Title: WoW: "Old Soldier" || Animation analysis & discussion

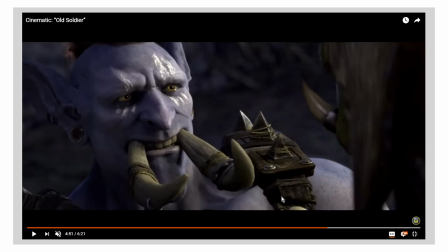1669s
He's trying to bring him back into connection, to force him to think about something more than himself, to think beyond his own needs, to stop caring only about the weight of his own history and realize what the weight of history means to the Horde. The history that they have together is all they have, which is why
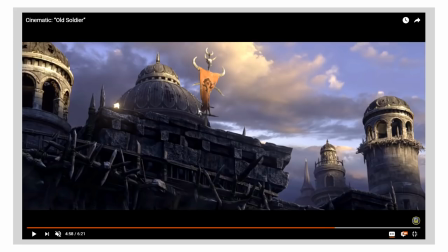1689s
The moment the standard comes up, we get our first glimpse of sunlight. Sunlight, the thing that has been missing throughout the scenes entirely so far. Now we see it here. Shining down on the battle standard of the Horde itself.
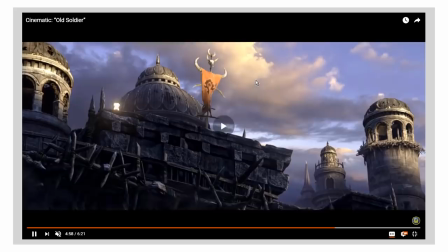1704s
The symbol of that connection, of that family that Saurfang has been very, very strongly trying to get rid of because it's been hurting him.
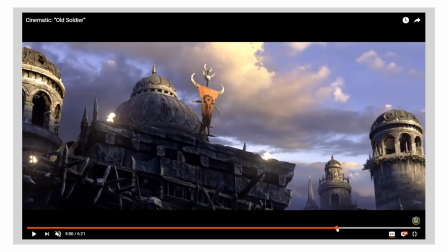1712s
But the sunlight hits it and it, you know, it illuminates the Horde and it illuminates what the Horde means to him.
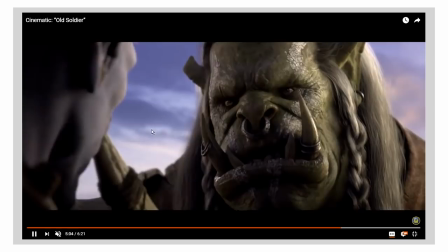1719s
And there's a very strong visual connection being drawn between he looks at this, the battle standard of the Horde, and then he looks at Sappy Boy.
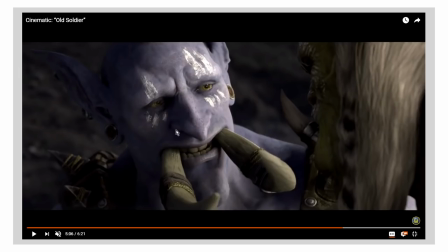1729s
So they are the same thing. They are both symbols of what the Horde means. And what the Horde means is there's a kid here who needs a father. There's a child here who needs a father figure to look up to, to teach him, to protect him, to help him.
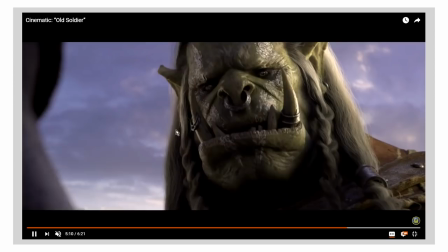1747s
And there's a father here who desperately needs a son to help. That's what the Horde means.
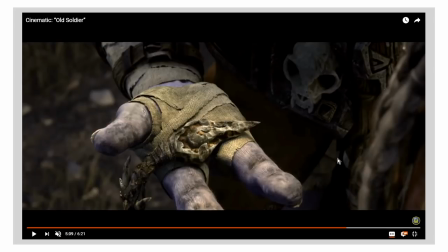1753s
That's what it's supposed to mean. And that connection is reinforced so strongly that you wouldn't believe it when Sappy Boy pulls out Sourfang's own son's amulet with the symbol of the Horde on it and offers it to him in a symbolic,
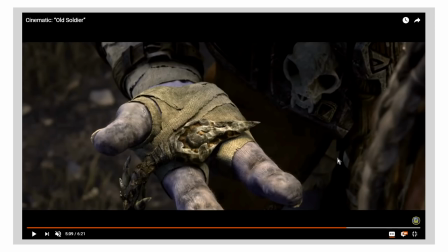1768s
you know, reconnection of that father-son relationship that was broken by the tragedy in the snow.
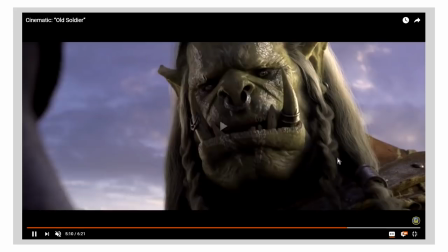1775s
Sappy Boy is reconnecting them as father and son in the Horde, and that's... It's just really good.
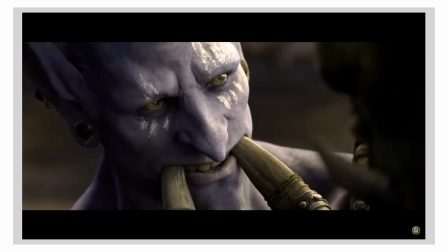1781s
Like Blizzard are really fucking good at this stuff. They're really good at creating these narratives.
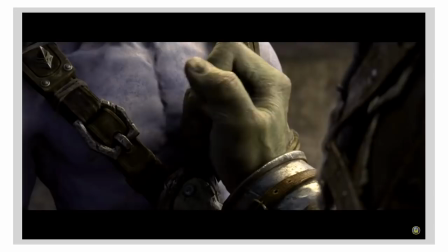1785s
They're really good at applying very complicated, very meaningful emotions to cartoony green, blue
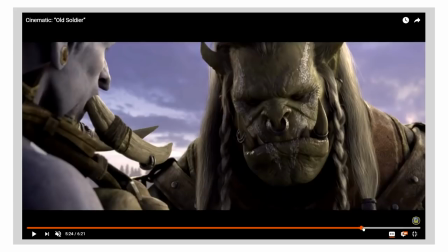1795s
Orc troll people and here in the moment when Saurfang accepts connection
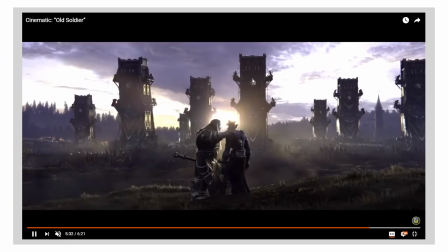1800s
He accepts that they are connected that they are one in the Horde that they are a family. Well The Sun goes up the Sun comes up sunlight finally illuminates the scene fully the dawn has
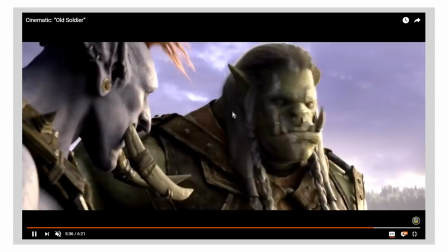1813s
come it has dawned on Saurfang what the reality of the Horde is and And he's now prepared to face death,
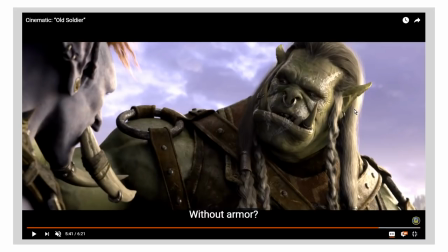1820s
not as a suicidal charge, but to protect his family. Which is why he says here at the end, his last thing is...
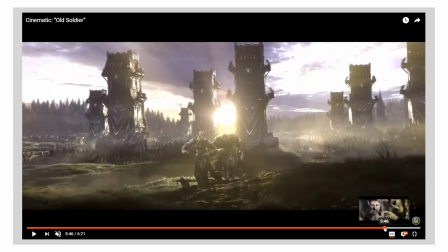1829s
Sammy boy says, let's die together, and then Sourfing is like, without armor?
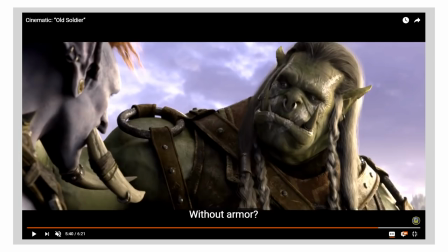1833s
The armor that he was trying so hard to get rid of, that was a symbol of his like, being weighed down, of being like, held in place by the Horde, of being trapped in these old terrible memories, he's ready to put it back on. Not because he wants to be in those memories, not because he wants to be part of those painful memories,
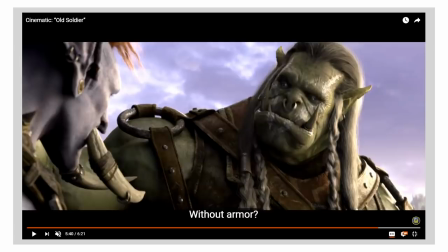1851s
but because he needs the armor to protect Sappy Boy, his new son, as it were.
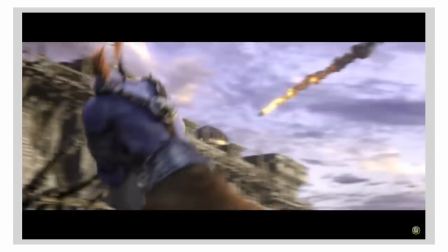1859s
It's just really good. Like, I really, really like this short. I really like how many complicated emotions it gets across in such short a time.
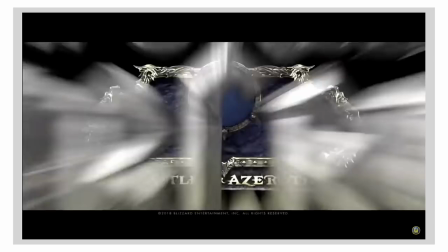1867s
How much it tells us about who Sourfang is as a character that, more than anything else, the thing that defines Sourfang is that he's a father.
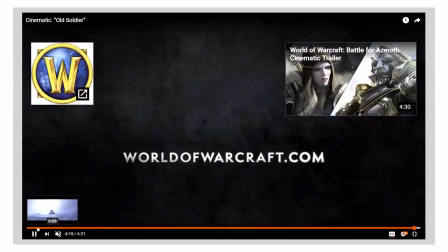1874s
He's a father to his dead son, but also a father to the Horde.
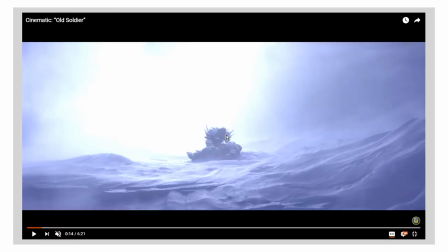1878s
A father to the lost orphans of the Horde, of all the other people who have suffered loss in war.
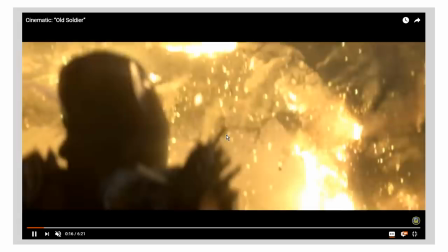1884s
That's the other thing that connects Saurfang and Sappy Boy, by the way. They have both lost family in the war.
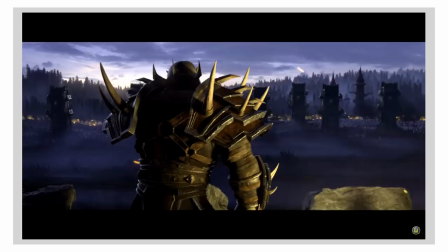1891s
Right? They both had that same shared trauma, and by connecting over that shared trauma is how they find their way into courage,
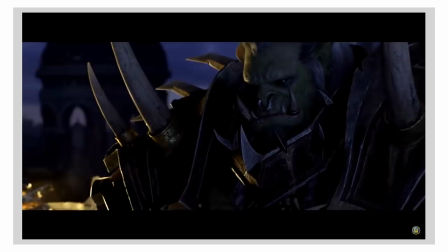1900s
into, you know, healing, into becoming better people. It's just it works really well.